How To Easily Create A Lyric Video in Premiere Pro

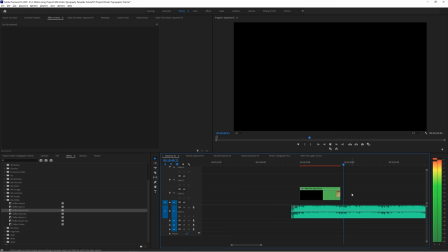8:13 They exit at the same time as a single unit. Perfect. But there's a consideration here that you should make. You really have two options when making a lyric video like this.
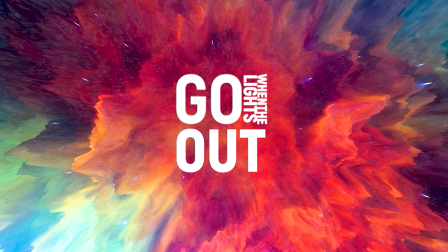8:23 You can have an unimportant background that just adds contrast or maybe a little bit of energy, or you can have an actual scene that you're placing your text over.
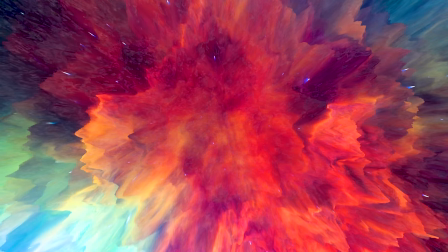8:32 If it's the first one, you can really just place it in the center and go about your business.
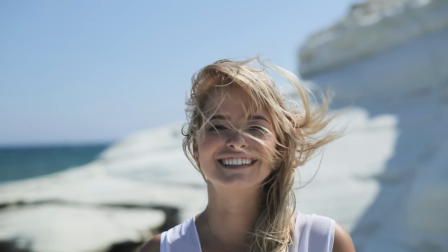8:36 But if it's a scene with footage, you may want to consider looking at the best location to place the text within the context of the footage.
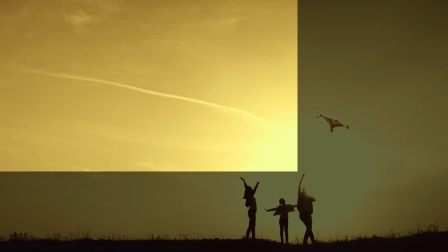8:44 For example, here's an empty section here at the top left where it feels like the text could sit and naturally feel like it's filling in the empty space.
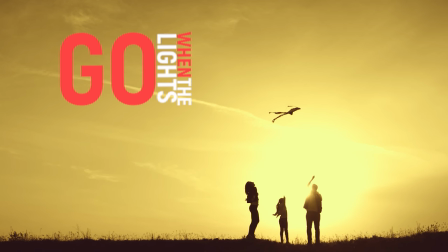8:52 So I'm going to place the text here so that when it's all said and done, the animation is right here in this section.
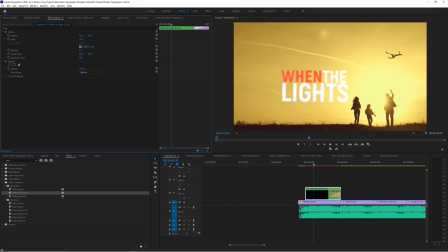8:58 Since we've nested all of our text together, you can just resize and reposition it, and everything will move as a single unit. But depending on the motion of the template, you might find that it doesn't stay exactly centered to where it started. So you might need to keyframe position and scale in order for it to start and end exactly where you want it to.
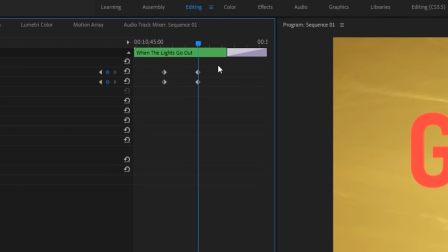9:17 Placing these keyframes wider apart and setting an ease in for the ending and an
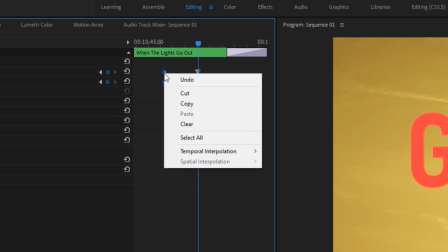9:22 ease out for the beginning will help it to more naturally integrate within the animation of your template.
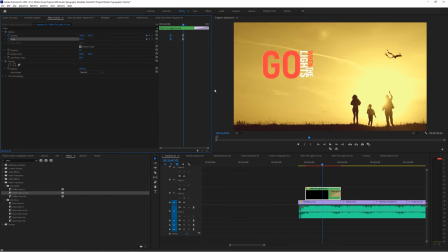9:28 And guys, with all that said and done, the first line of our song is complete.
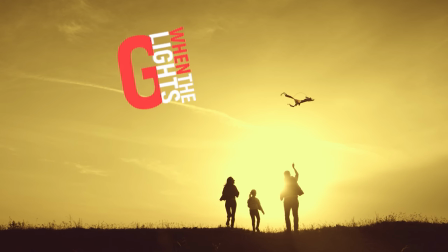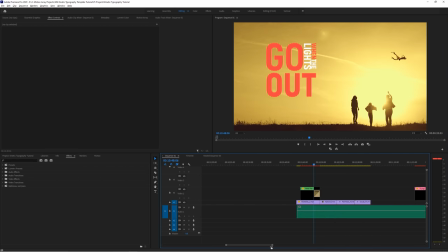9:38 So I'm just going to go through the rest of the three bars of the chorus to show you how you can take advantage of these templates with a few more ideas.
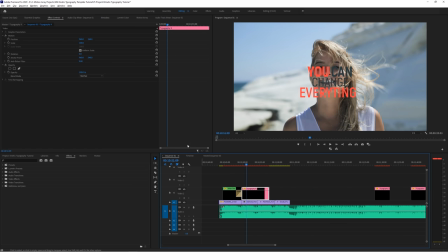9:46 Now let's go through the same process we did for the first verse. Highlight the template and type in the words that we'd like to see. and I'll change up my text so that the color and position is what I like. But this time, I'm actually going to leave everything a little bit more centered.
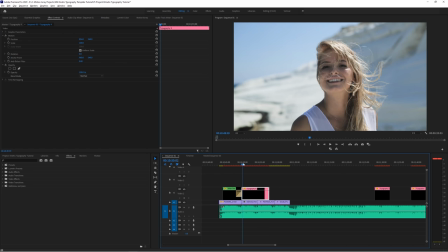10:01 This is because I'm going to show you a different way to help keep the footage in the background from being distracting, and also making it a little bit easier to read the text.
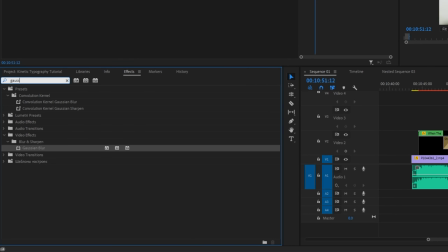10:09 You can add a Gaussian blur to the footage below your text,
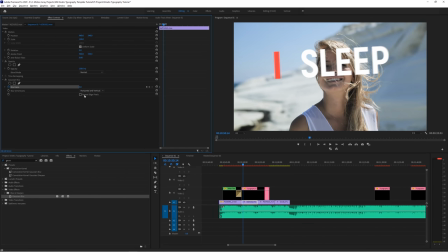10:12 and keyframe it to fade in so that it looks like our lens is racking to view the text which is closer to the viewer.
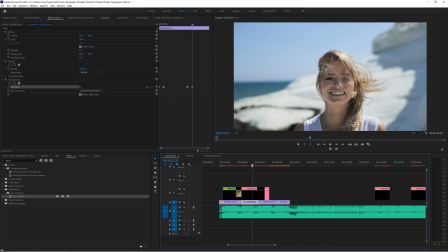10:18 This allows you to start looking at the footage you'd like, and then switch the focus to the new text as it animates on screen.
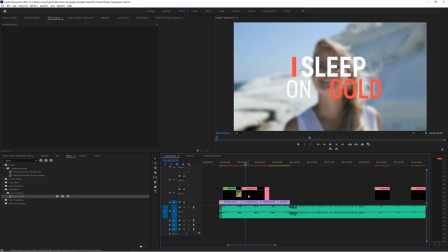10:25 Then just line it up and make sure that it's in sync with the rest of the music, using timer mapping adjustments if you need.
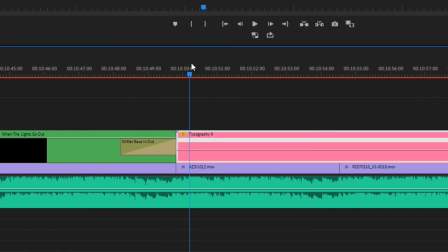10:30 And if you need to slow these elements down, you can actually do that pretty easily. Typically, these motion graphics templates will be based in 60 frames per second. This means that you can slow down your footage to as much as 40% speed and still have it appear as if it was based at 24 frames per second.
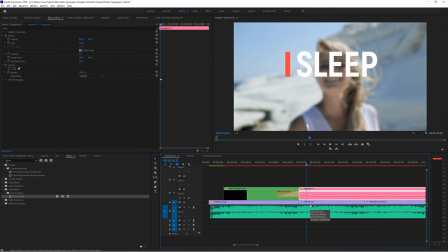10:47 Basically, you can go as low as 40% while still having your animation come across as smooth and not choppy.
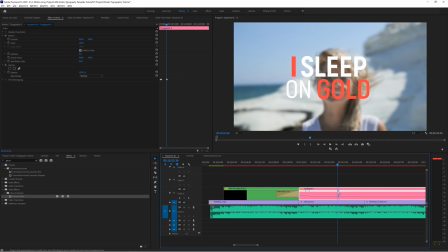10:53 It just gives you more leverage and flexibility on how you can time your text to the music.
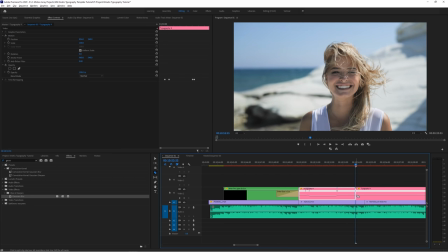10:59 But even if you add a Gaussian blur, sometimes you might run into a situation like this,
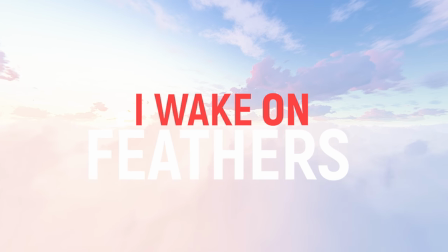11:03 where you have trouble seeing the text over top of the video, but you don't want to change the color.
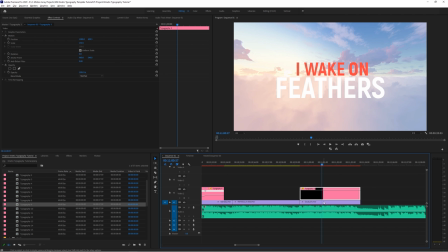11:08 Maybe you like it the way it is, or you have branding restrictions. So in addition to adding a bit of a blur, you could also change the color of the clip slightly. Highlight the footage layer and go up to Lemaitre color. And I'm going to go down to the curve section here and drop down the curve slightly.
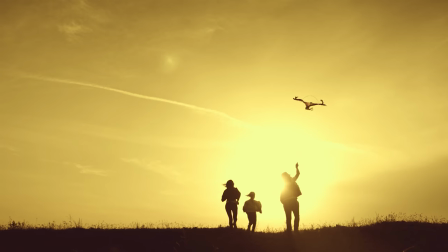11:23 And you can see how much easier it is to read the text now. And guys, with that, we've managed to create a simple and effective lyric video in no time at all.
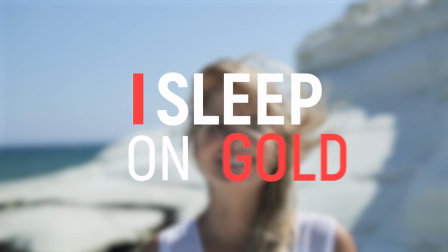11:31 And here's a little trick to make sure that you can save even more time. Once you're done that chorus or verse, and it repeats later in the song,
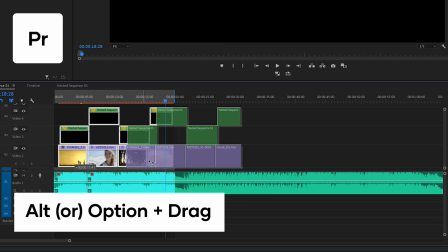11:38 you can just take your work and highlight it, and hold Alt or Option, and drag it to that new location,
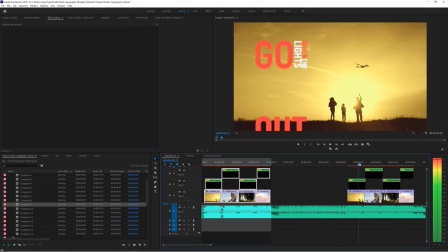11:44 where the same section repeats, making all your work even more effective.
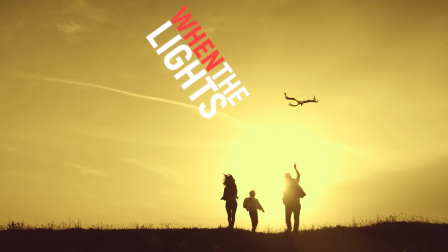11:49 And guys, that's just been a quick tutorial to help you create kinetic typography quickly and easily for a lyric video,
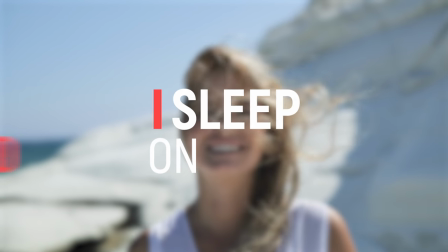11:55 or really anything else you want to create time-specific text for.
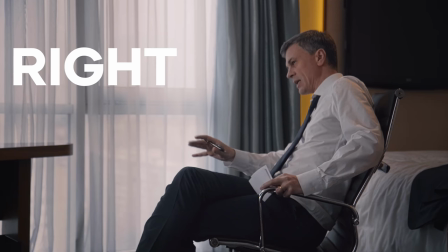11:59 This technique also works great for segments of speakers giving a lecture, to make sure key points land,
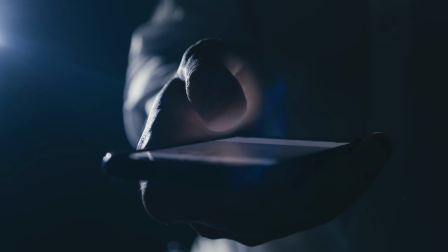12:04 or that people scrolling through videos on autoplay can actually read your words if they're too lazy to actually play your work.
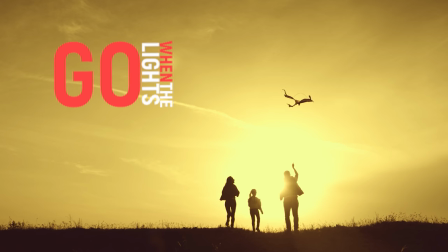12:11 But guys, we hope you can really get a lot out of these techniques we showed you. Thank you so much for watching, and I can't wait to see you in the next video.